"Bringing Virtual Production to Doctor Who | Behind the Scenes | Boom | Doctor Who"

Hi, I'm Billy Brooks and we brought virtual production to Doctor Who.
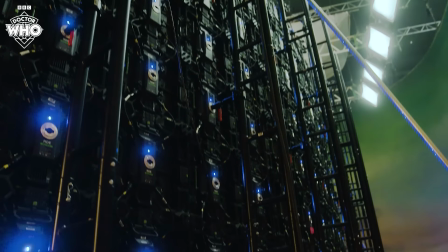0:13 This is the back of our stage and we have 320 panels that together form the giant LED panel that we have on the other side which acts as a whole.
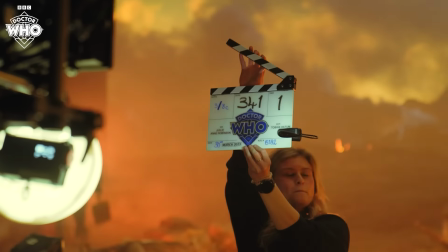0:22 It's basically a giant TV screen.
And action!
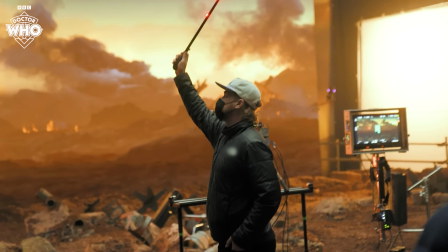0:30 So in order for us to maintain the right perspective when it's on camera, we have this tracker which is also called a crown sometimes.
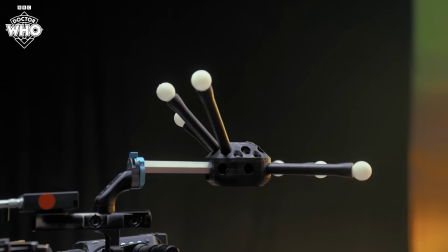0:39 and what this does is talking to all of our motion tracking cameras along the edge
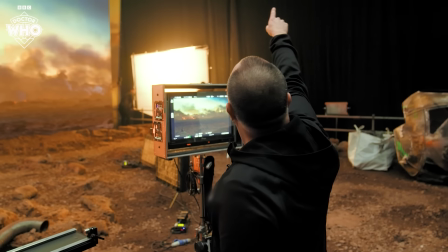0:44 of our screen and up here and right behind you also.
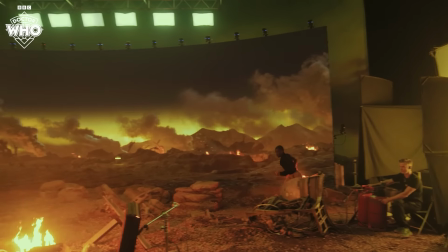0:50 So what that does is it tells the camera where it is in 3D space and where it's moving and turning and that makes sure that this always looks right. My main attention is on, first off, making sure that the orientation of the wall is really looking where we want our main view to be. And the second is that the blending between the practical and the virtual is seamless.
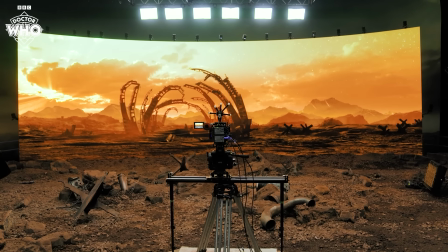1:14 So you see no difference between what you see on set, what is filmed with practical lights, and what is all digital.
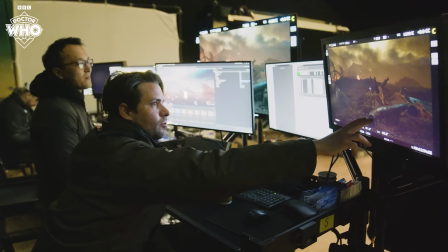1:21 You have foreground, mid-ground, background. This is exactly what you want here. These pieces are foreground. The performer is in the mid-ground and then our stuff is in the background.
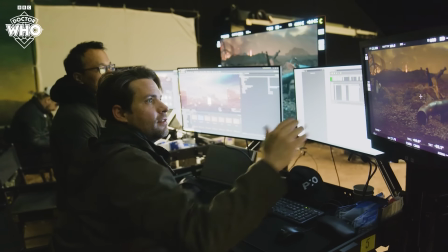1:29 This is really selling it. This is when it works the best.
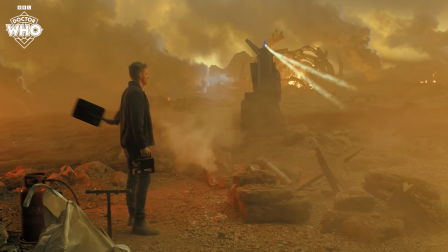1:32 And then just a little hint of fog in the foreground to embed that, you know, practical.
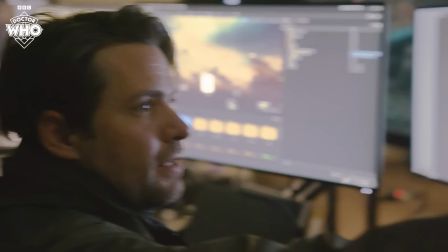1:39 And then this is great. Maybe a little flicker fire. That's it.
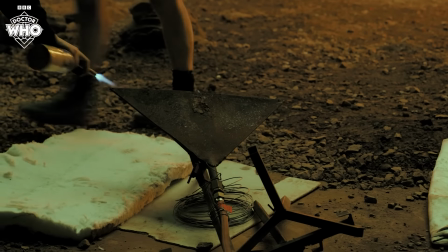1:44 There you go.
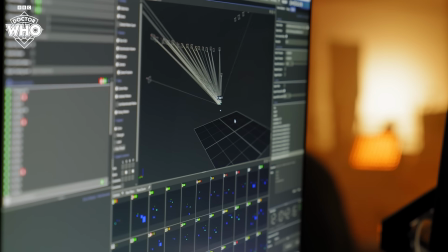1:48 Those lines that you're seeing are the actual camera rays that are hitting the tracker that Billy probably already talked about.
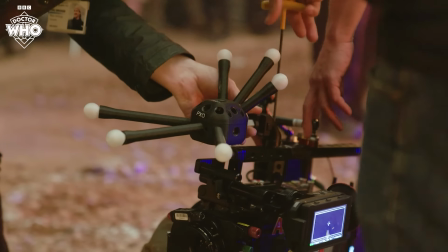1:54 So that's actually being tracked in real time. If they move the camera right now, you could actually see it moving through the virtual space. Just try to maximize the amount of space that they'll capture. So, you know, if we do a camera move from back here, if they want to use a crane, we have that fully captured.
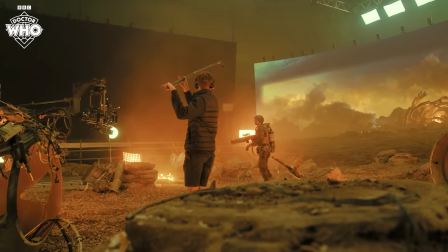2:09 One of the advantages of using LED screen instead of, say, blue screen or green screen, as a creative, like a showrunner or director,
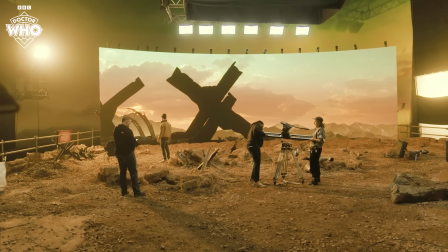2:15 they can play with the environment because this is a 360 degree environment.
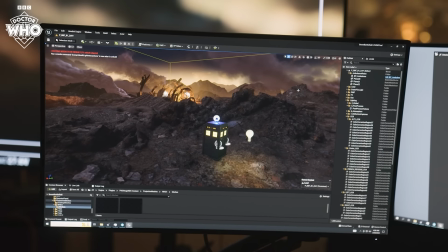2:20 So it's a creative tool. when you get into it, you just get lost because there's just a lot of freedom in playing with the angles and different camera positions.
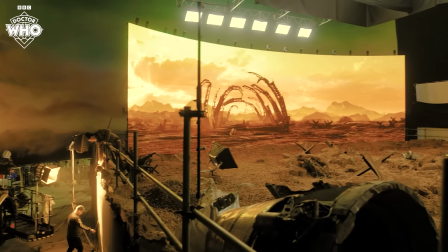2:29 A lot of discovery happens on it. For instance, we have a shot, we really like how it's composed and like everything's working, but maybe here, see how we're moving the sky actually?
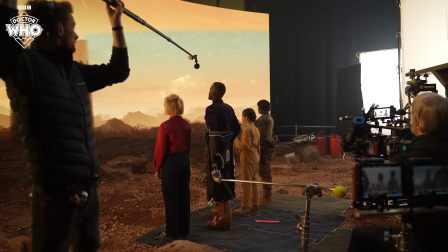2:39 Because we want to make sure that our sky matches our key light, this bright light, to sort of match the foreground.
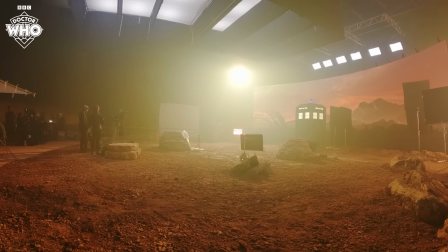2:45 So we're moving the sky. If we needed to, we could just hide some of the mountains. If it's like, it's too crowded and we're in camera, that's not working for me.
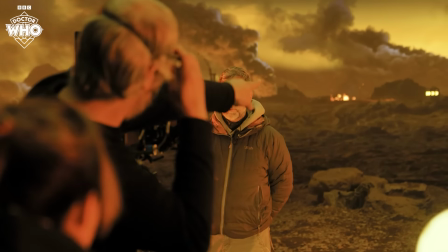2:53 How about we put the TARDIS a bit further over to the right? Scream right?
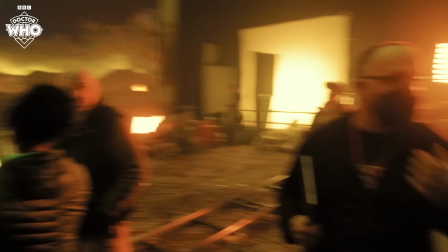2:58 The timing is there. See, it's there. OK. Sip. Scream right, please. Just a little bit more.
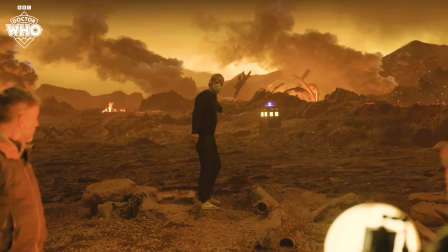3:03 So we have the ability to change that on the fly. And it's live. So it's not six months down the road in visual effects.
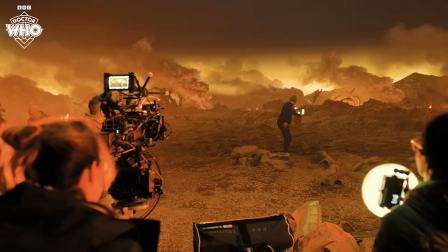3:11 It's right now. And everybody's present that has a say in that can actually have opinions about it, get it changed on the day. And it's done.
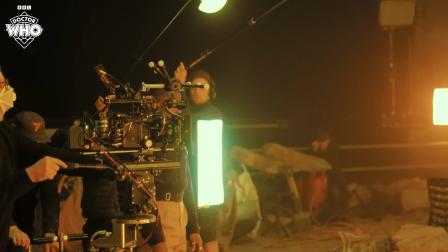3:23 And... Action!